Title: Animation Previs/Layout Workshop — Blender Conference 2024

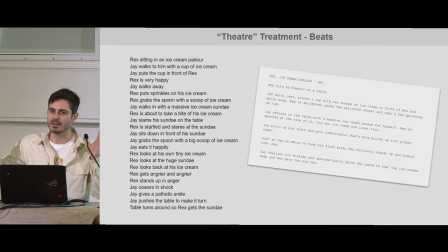502s
Unless there's some chaos going on, but even in that case, that chaos is one bit of information because a normal human being can only look at one thing at a time and ingest one thing at a time. Unfortunately, I'm so sorry about that. This is why also VR gets really tricky.
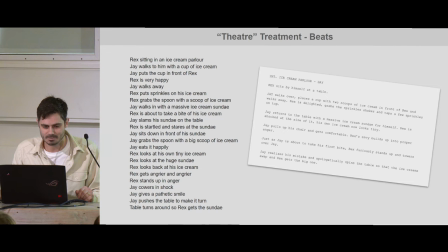519s
You're looking at the wrong thing and now the information is lost so you know Rex sitting in an ice cream parlor Jay walks to me with an ice cream Jay puts the cup in front of Rex so I'm just kind of creating these beads and you can kind of depending on what you're
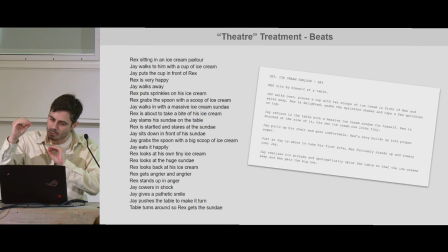532s
going for split it into two things or combine things into one that's kind of up to you but this is
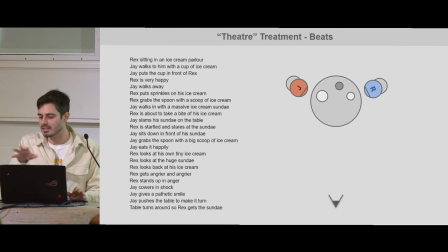539s
roughly the state I kind of left it in and then as I said before this is kind of the floor plan I'm just going to lock off that camera and I'm going to go over how I how I might do a treatment of this
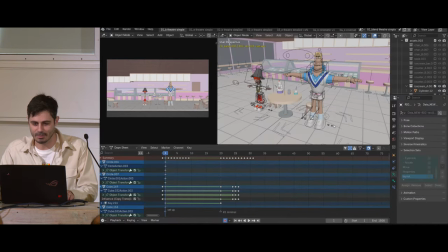551s
in the blender file oh my god I have pre-prepared this file so you know certain things that I want to maybe perhaps highlight if you're you know if you're doing previous layout doesn't matter what I would highly recommend that before
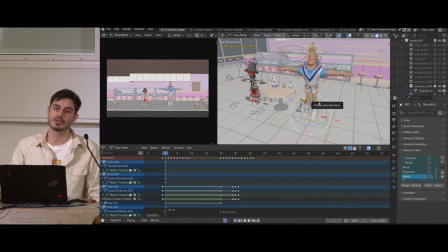569s
you start your shot first off just think about how many bones you're going to touch how many bones are you going to use because especially if this is a fully rigged character and it comes with all bells and whistles and whatnot there's a lot of bones you will never ever need for what you're doing so if i was actually animating this i would also use a different set of bones so it kind of
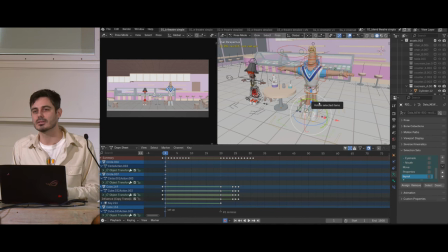588s
depends on what you're doing and the rule of thumb with layouts with previous you use as few as you need and partially it's because then you know the the mental model of how many things you're moving around is
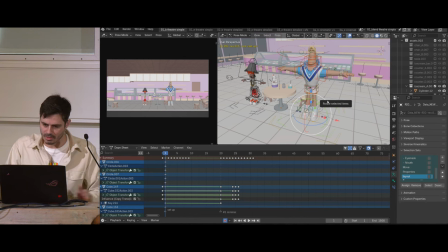602s
smaller and more easily um well you remember it better but also as you're manipulating stuff,
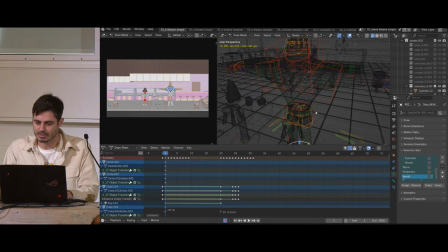609s
you see that there's often a cluster of extra bones and whatnot, and if you do something like using the selection sets and you create your own layout selection set, oh yay, now I don't accidentally fumble around and click the wrong bone and whatnot.
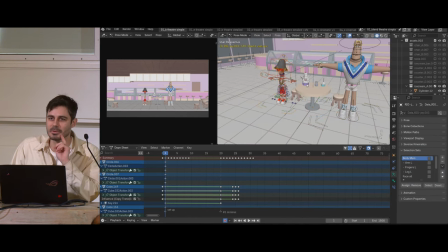626s
And for this, as a reminder of how useful this is, I was like, you know what, I'm gonna, for Rex, the big guy, I'm gonna do this, And for Jay, I'm not going to do it intentionally, just to remind myself how infuriating it is to just use the thing.
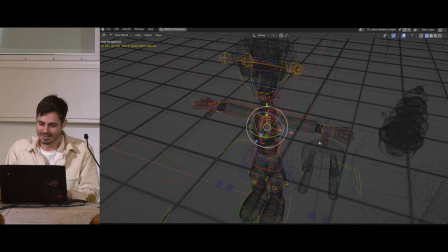643s
I regret that decision because, holy shit, this was a nightmare of clicking the wrong bone half the time.
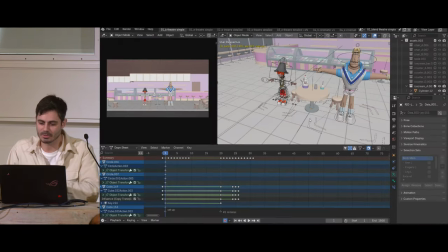652s
Why did I do that? I don't know. I thought it would be an interesting, like, yeah, experiment. So, anywho, obviously, you know,
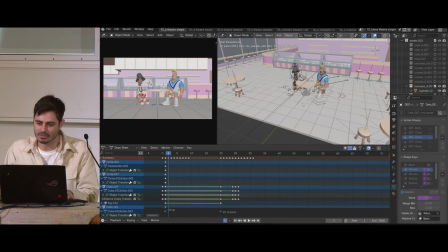663s
first thing I did is just like a couple of the steps that I did right from the get-go, okay, I sit these guys down, and I'm figuring out also,
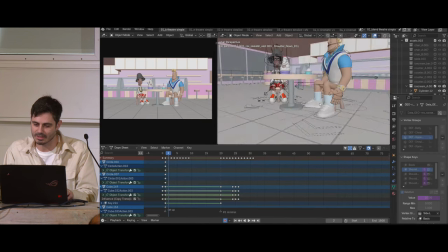671s
like I think I already tried to readjust the height of the chairs or whatnot, because I realized when they sit down, they kind of look a little bit funky with it, but one thing I do like to do,
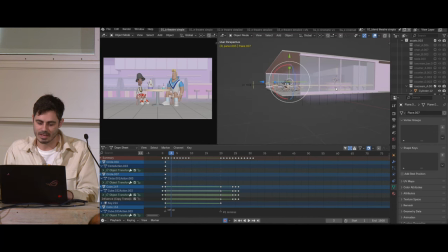682s
by the way, with previous and layout and whatnot, I like to do this thing that maybe it's laughable to some people but I'll make a plane I'll do an array modifier and
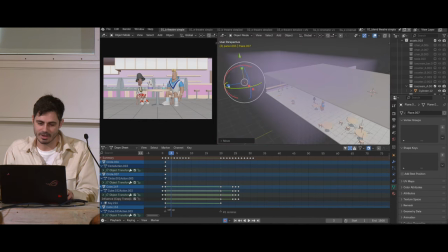691s
just make it be semi-transparent and that is like my way of creating like this feeling of depth to it and
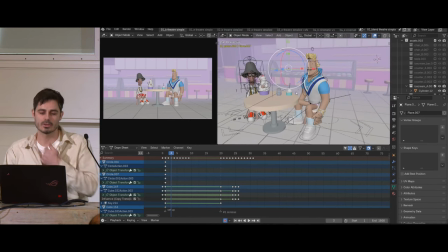700s
it's not necessarily me like stepping over the boundaries of like going into lighting or anything but it's just more like for readability sake it allows you know because everything's supposed to be so simple I'm not actually rendering things I'm just doing like previews it separates the backdrop a little bit better because I
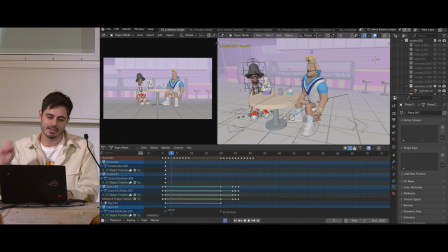718s
know at the end of the day that's kind of what's going to happen anyway and then this you know my frames will read slightly better depends on what you're doing of course
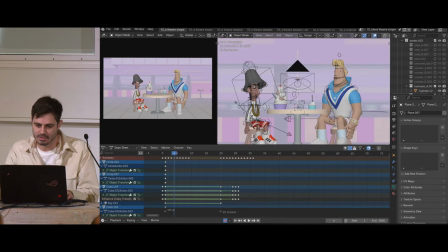727s
then one of the first things I would consider is where to place the camera so obviously you know this is too
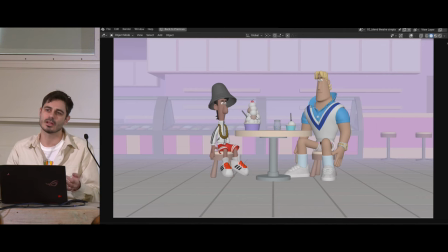735s
low but then you ask yourself like where do I start because I want to do a lot of a b testing and whatnot as a rule of thumb if If you don't know,
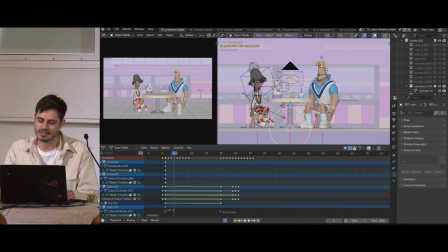744s
if you have no idea, just like start at the eye height and obviously these two guys have like two eye heights so I was like kind of splinting in the middle.